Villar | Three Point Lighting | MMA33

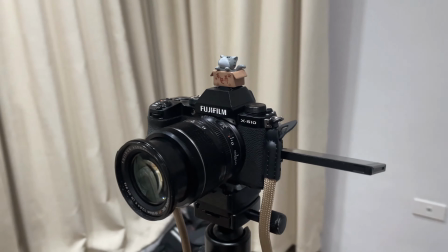(0:01)
Lighting is a major part of any camera work, from amateur photography, to vlogging, or even professional videography.
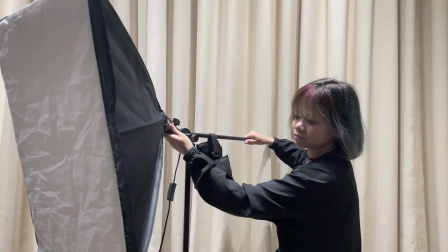(0:09)
If you want your subject to look good on film, it's critical to understand the mechanics of successful lighting.
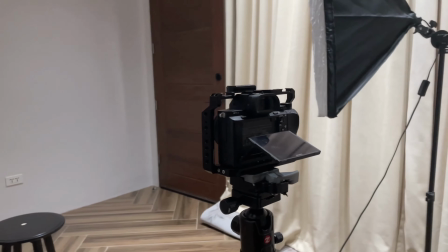(0:17)
Three-point lighting is a standard lighting technique used in film, television,
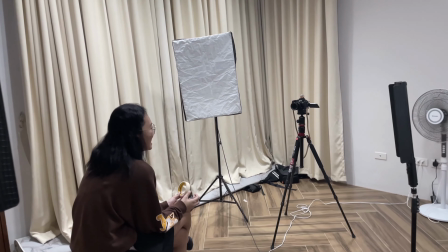(0:22)
photography, or other art forms for illuminating a subject from three distinct positions of lighting.
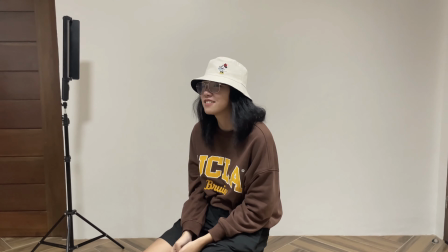(0:28)
There are three different kinds of lights used in three-point lighting method. These are the key light, the fill light, and the backlight.
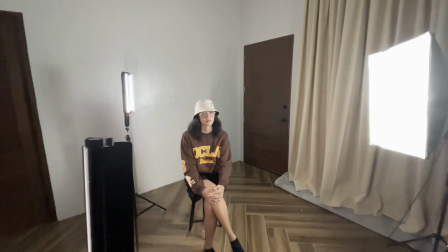(0:38)
Let's take a look at these different lighting types and further explore how to use them in your own setups.
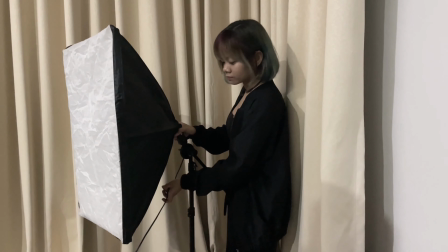(0:45)
The key light. The key light is the brightest light and does the most work in illuminating your subject.
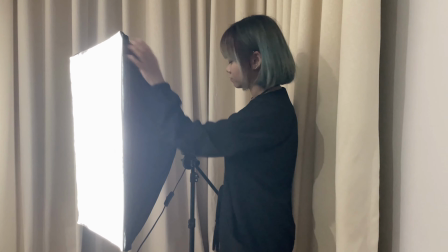(0:51)
This light is set up on the one side of the camera and shines toward the subject from the front at the diagonal.
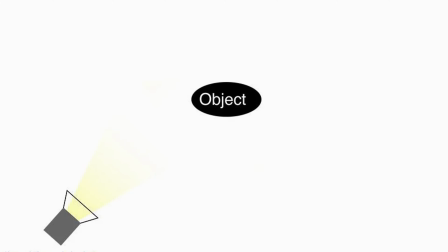(0:58)
Generally, the key light is positioned at about a 45 degree angle from the camera, but this can be adjusted depending on your needs.
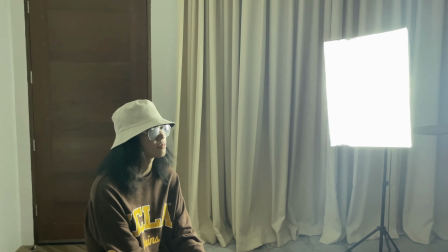(1:07)
If you're shooting a standard interview where the subject is sitting facing the camera, for example,
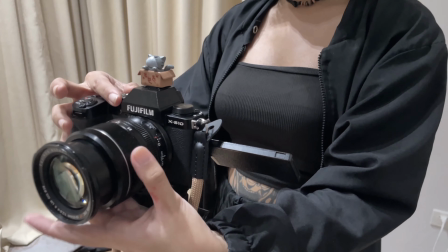(1:13)
the key light would be set up at an angle from the camera illuminating the subject's face.
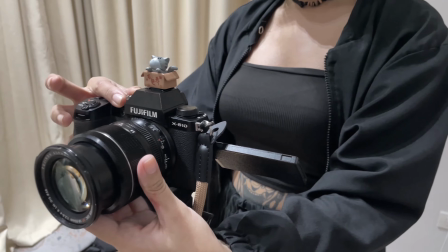(1:17)
If done correctly, there should be shadows cast on the side of your subject's face opposite the key light.
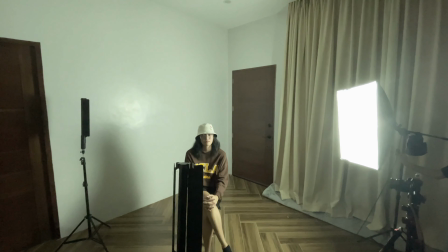(1:24)
This is important to the shot as it gives your subject depth and three-dimensionality.
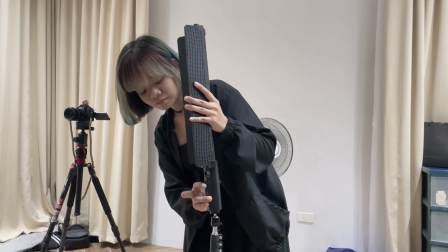(1:32)
The fill light The purpose of the fill light is to help in the shadows cast by the key light.
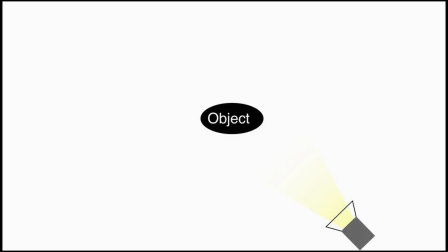(1:38)
The fill light should be positioned on the other side of the camera from the key light,
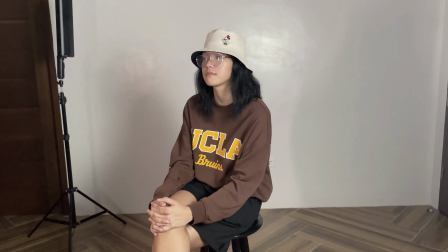(1:43)
pointed at an angle so that it illuminates the other side of the subject's face and lessens the shadows cast by the key light.
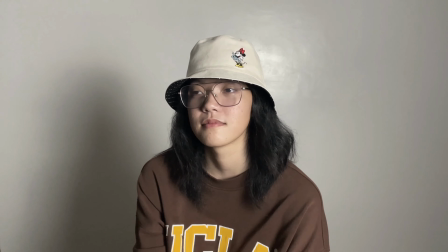(1:50)
It is important for the fill light to be less bright than the key light so that there is still contrast on either side of the subject, maintaining the three-dimensional look. The backlight The final component of three-point lighting is the backlight.
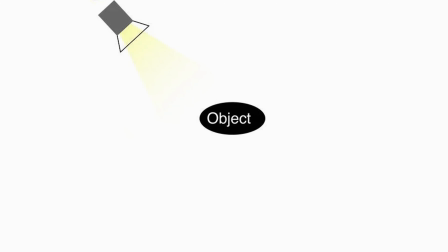(2:07)
The purpose of the backlight is to create a rim of light around the subject in order to distinguish the subject from the background.
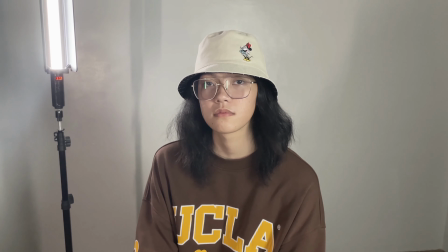(2:14)
The backlight is positioned behind the subject, either higher or lower than the subject so that the light is out of the shot.
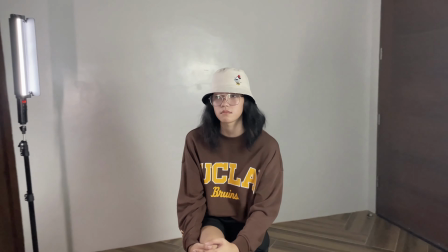(2:22)
The backlight will create a rim of light around the subject that helps them stand out against the background.
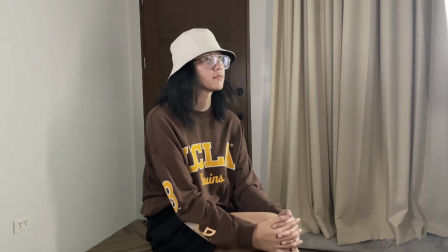(2:28)
This is especially important when you have a subject with dark hair or clothes against a dark background.
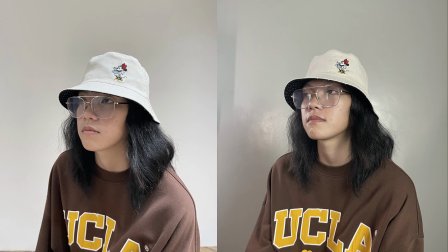(2:37)
The goal of a three-point lighting is to help your subject stand out in the shot. The combination of the key light,
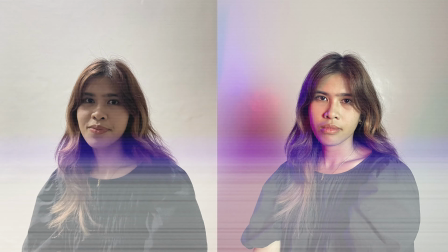(2:43)
the fill light, and the backlight helps distinguish your subject from the background and helps them look three-dimensional as opposed to flat.
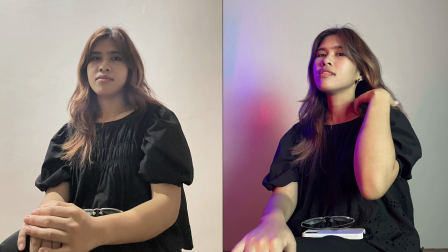(2:51)
While helping your subject look good in the shot,
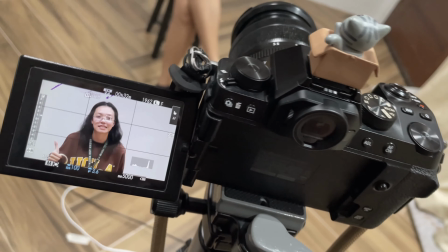(2:55)
three-point lighting also allows a great deal of flexibility in adjusting how light and shadows fall on your subject.
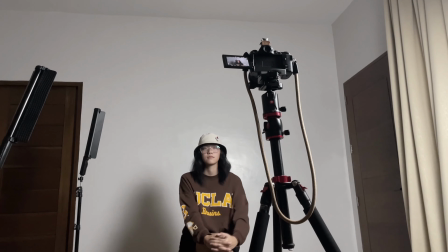(3:02)
The basic three-point lighting method may be relatively simple, but the flexibility it offers can lead to great creative potential.
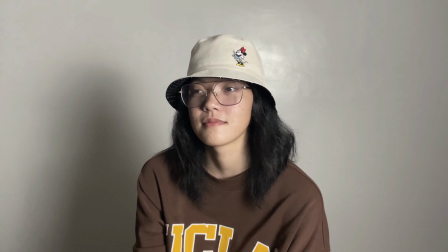(3:11)
There are many ways the method can be adapted to fit your needs.
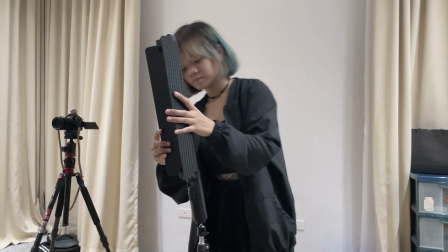(3:16)
Proper lighting is essential for clear photos or professional videos.
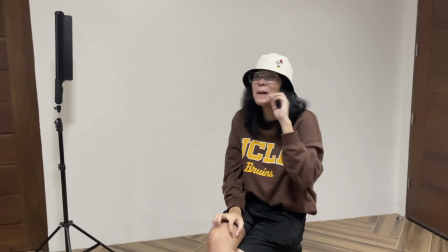(3:21)
So for your next project, be sure to give a 3-point lighting a try.